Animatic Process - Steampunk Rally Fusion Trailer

So now I'm going to show the final version of the video. Everything you're about to see, all the final illustrations and all the animation was done by Mr. Cuddington, which is a team of only 2 artists.
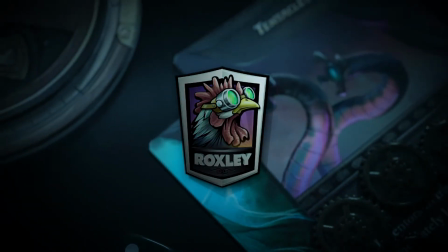259s
And already you can see every time there's pieces of the game or dices or cogs, those were done by Mr. Cuddington as well.
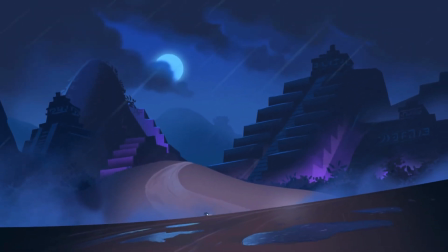268s
So here you have the opening shot. Already you can see how much better it looks with the final art.
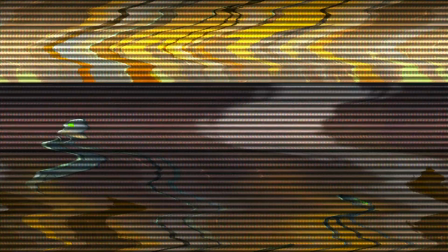273s
And here we changed the order so that we would show the Martian invasion quickly as flashbacks.
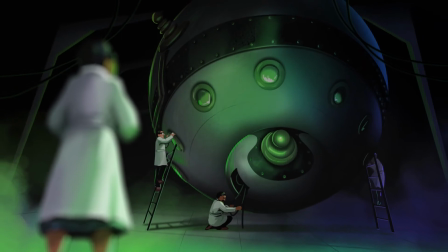279s
And we show the Batiscaffe that they used to go back in time. I'm happy with how we reworked the order.
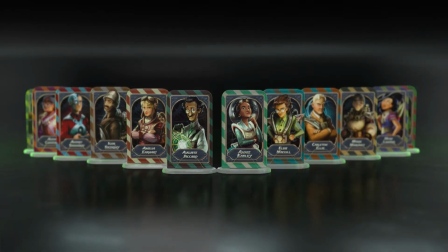286s
I think Mr. Cuddington suggested it first.
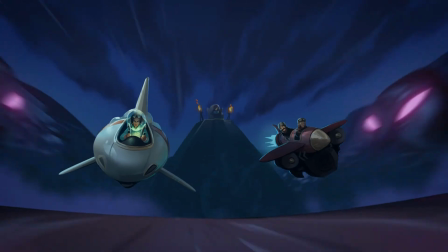291s
From my personal experience, it's nice to do drawings in a linear fashion in a case like this,
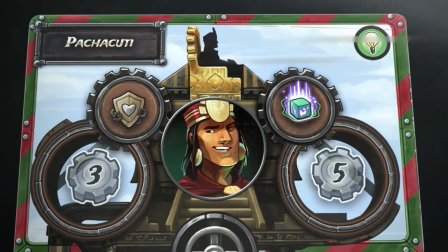296s
if you're not too sure, and then reorder and have fun like we did.
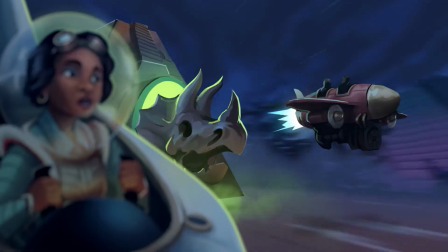301s
Another thing you can notice is that most of the final shots are quicker and shorter than in the animatic.
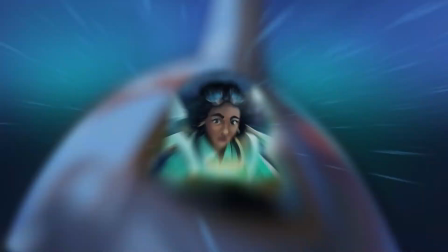307s
It's always a challenge to make sure that everything is snappy and engaging so we don't lose the interest of the viewers.
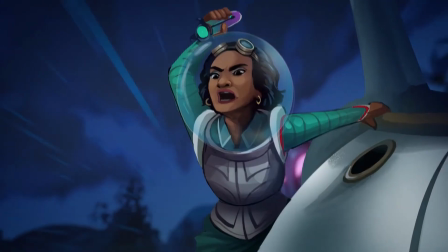315s
So we have much more 3D inserts now, which help remind everyone that we're watching a board game.
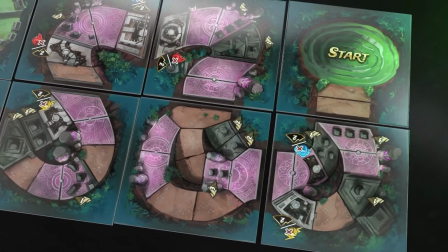322s
We always knew those were going to be added eventually, but it's nice to see how they came out.
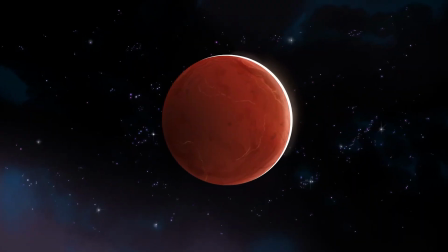329s
And those could have been storyboarded as well, but in this case it was really unique because, once again,
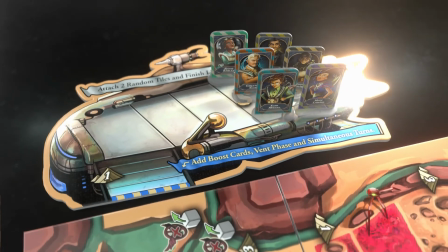336s
Mr. Cuddington, they are used to render those kinds of things, so they did it straight up,
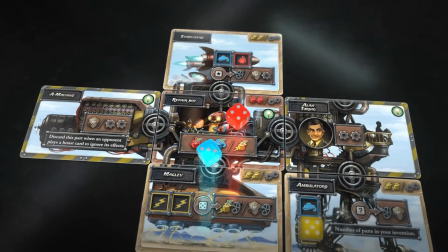342s
and that way we saved a lot of time.
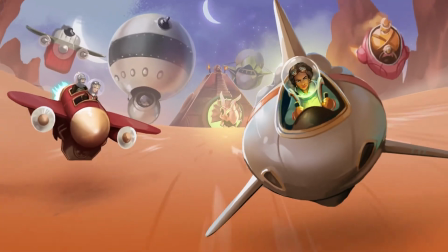347s
And here we have the final shot. Like I said, similar angle to before, but looks so much better with the finished artwork. So that was it. The video came out great and it was a lot of fun to do.
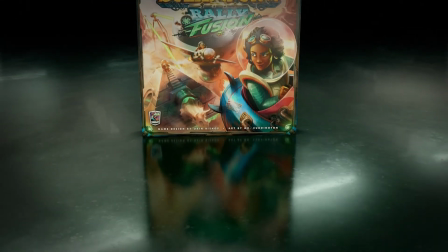359s
To me, it's always really cool when I do an animatic and the team that takes
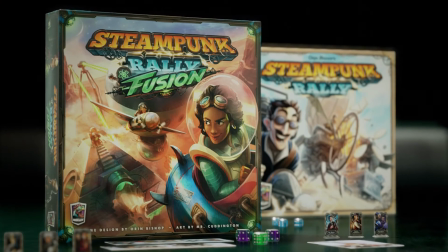365s
over really understand the vision and it looks as good as this in the final results.
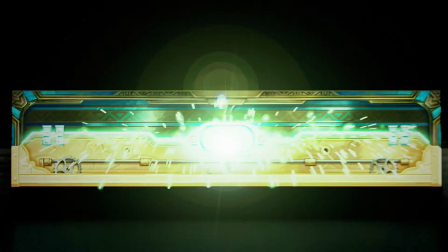371s
So big congrats to Mr. Cuddington and the rest of the team. Gavin Brown, the founder of Roxley Games, was heavily involved the whole time.
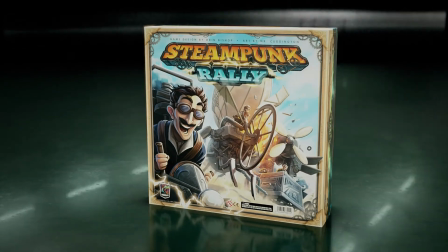379s
Orin Bishop and many more people at Roxley helped us the whole time as well. As of the recording of this video, the Kickstarter campaign is already successfully funded, so congratulations to the whole team. The game is amazing, looks amazing, and I'm really proud to have been a part of it. Thank you so much for watching this. I hope it was interesting to see our thought process on how to prepare for a video like this. I'll try to make more videos similar to this in the future. And until then, see you next time.